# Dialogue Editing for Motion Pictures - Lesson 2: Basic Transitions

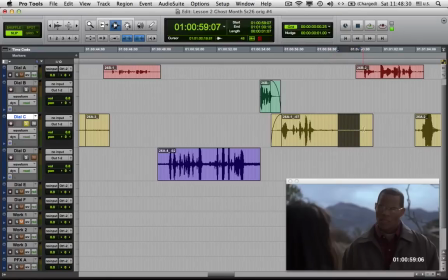Before this we have his breath, and before here we have her going so we can't use that.
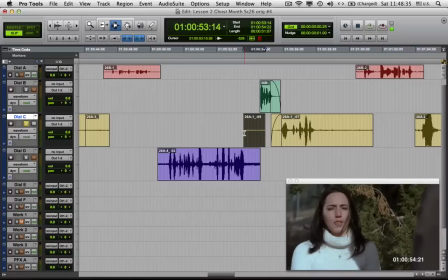So let's now just move this over here and lose this fade and slide this guy over and see if by any chance this works.
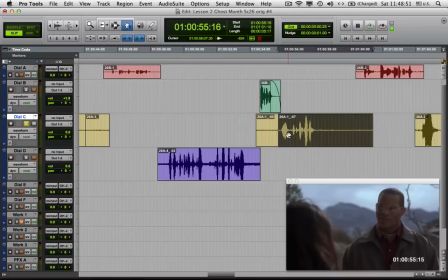Now one thing you might have noticed the way I work is it's true, I have lots of experience, so I sort of know where to go, but I generally find that it's easier to toss out an idea and then to see if it works,
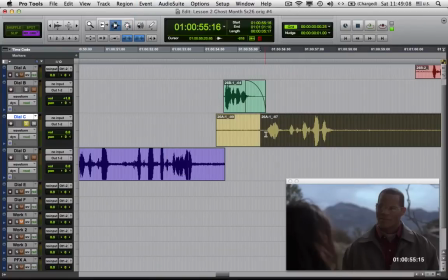rather than do all this calculation of, what should I do here?
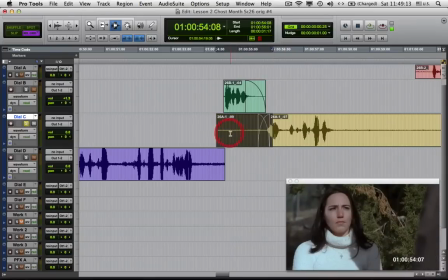I find it simply faster and usually more fun to simply do something.
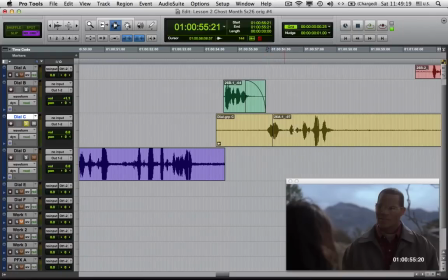And if it doesn't work, I undo it. Anyway, so you see what I've done now. I've added some room tone here. I've made an edit group, because in the Pro Tools you have to do that. And let's do a fade there. Let's see what we have. We come out of solo here in this track.
I'm not surprised you thought you're still on our land.
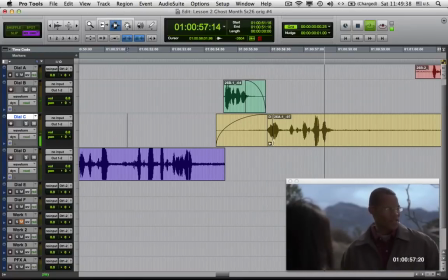Are you the neighbor? Yeah, I live just on the path here.
Okay, now there's only one real problem now, is his level is too low.
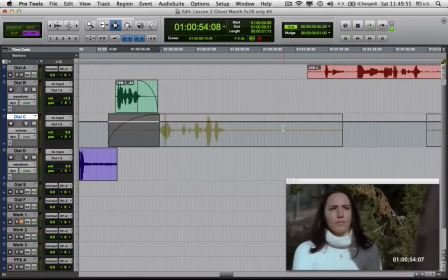Now there's two consequences of it sounding low. One is it just sounds too low.
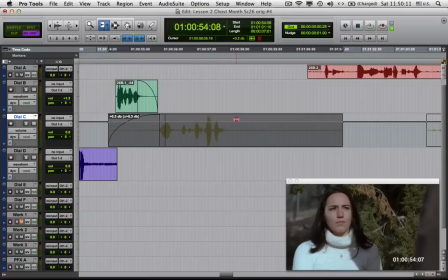But the other is it changes the drama a bit. His relationship to her has changed and he is weakened. Finally, what's wrong with it is that every shot has its own natural volume that it wants to be.
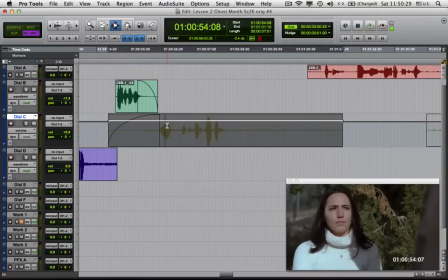You have some play between too loud and too quiet. But if you make him quieter than his energy is, he seems weird. If you make him louder than his energy is, he seems weird. So here I've raised him by 2 dB, and let's see what we have here.
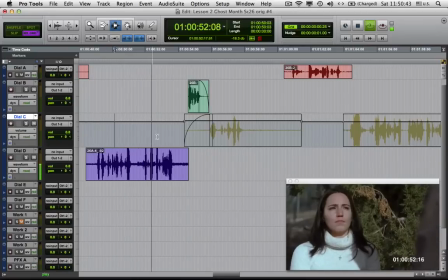She owns most of the mountain. I'm not surprised you thought you're still on our land. Are you the neighbor?
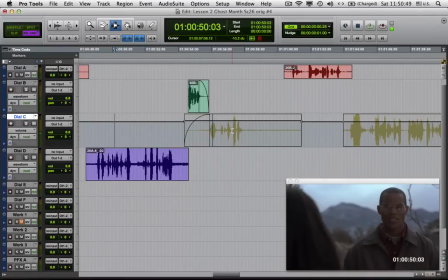Yeah, I live just on the path.
He could be even louder. Now, you think, well, why not just match him to this? That's a pretty good place to start. However, it's not that simple because here he's in a declaration, a somewhat defensive declaration,
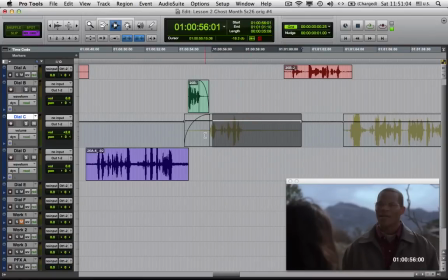and now he's a bit flirtier, not exactly apologetic, but he's not in this sort of guy macho thing.
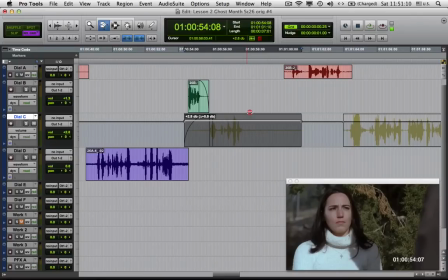So let's raise him a bit more so he simply sounds better. Let's see. So notice what I'm saying is this and this do not necessarily have to match completely in volume because this is being pushed harder, this is being pulled back more in his acting.
I'm not surprised you thought you're still on our land. Are you the neighbor?
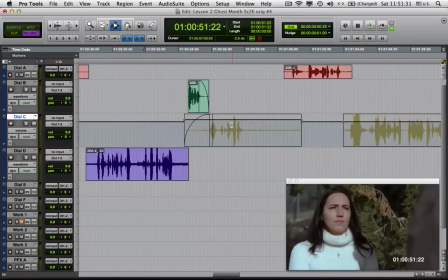Yeah, I live just on the path here.
Not bad. Now that we've tackled these two edits, let's move to the next one.
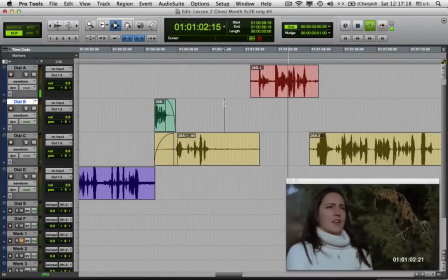Listen, I'm really sorry about this. Oh, no worries.
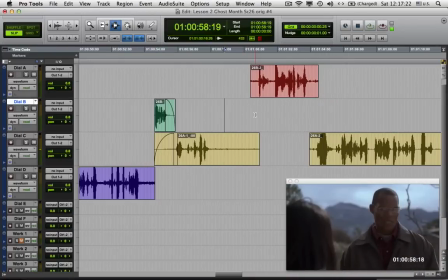It's just that every year.
Let's start with this edit first.
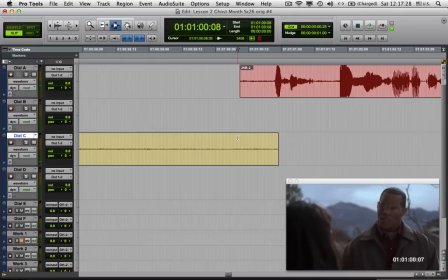Listen, Let's start off doing our basic normal crossfade, see what happens.
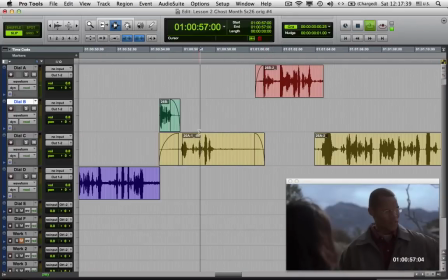On the path here.
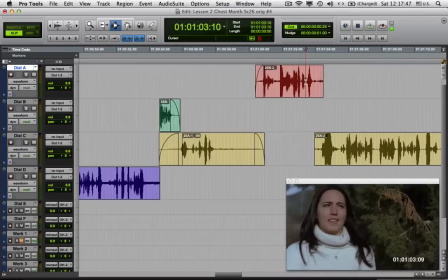listen, I'm really sorry about this.
Okay, first of all, she's louder, so to see if that's the problem, let's lower her. Maybe it'll help.
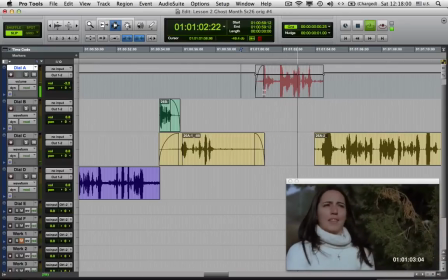Listen, I'm really sorry about this.
Let's see it again.
Listen,
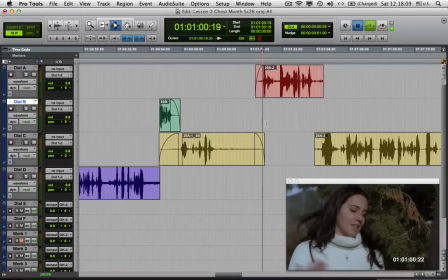We can't lower her level like that because it's just lower than her natural listen, level. Let's try to listen. figure out what's happening here.
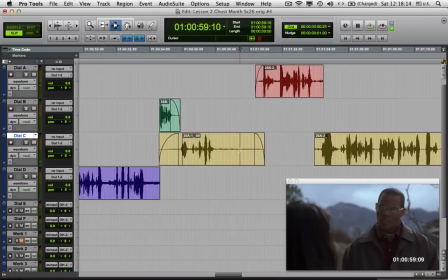You hear that little Listen. right there? See that? Right there. Who knows what it is, but it's really annoying, so let's get rid of it.
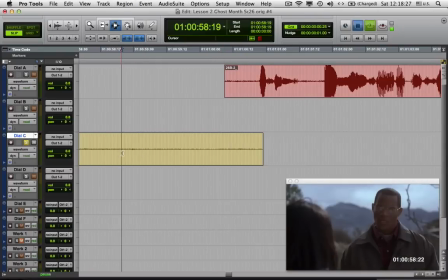See what the options are here. Here's the sound. Right on the head turn.
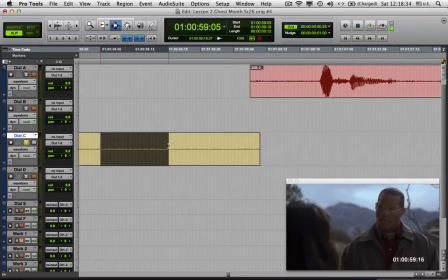Gone. Let's find some room tone to fill this out. Put it right about there. Great. Fade. Let's see if once again we make a sort of a normal crossfade.
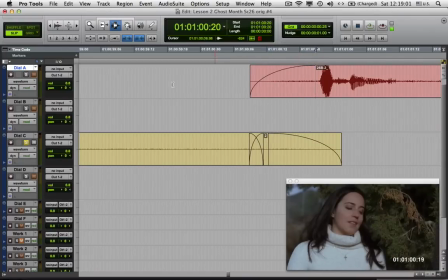Okay, there you go.
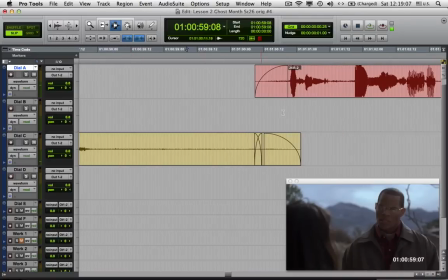listen, We have a tone problem right here, but let's try another option.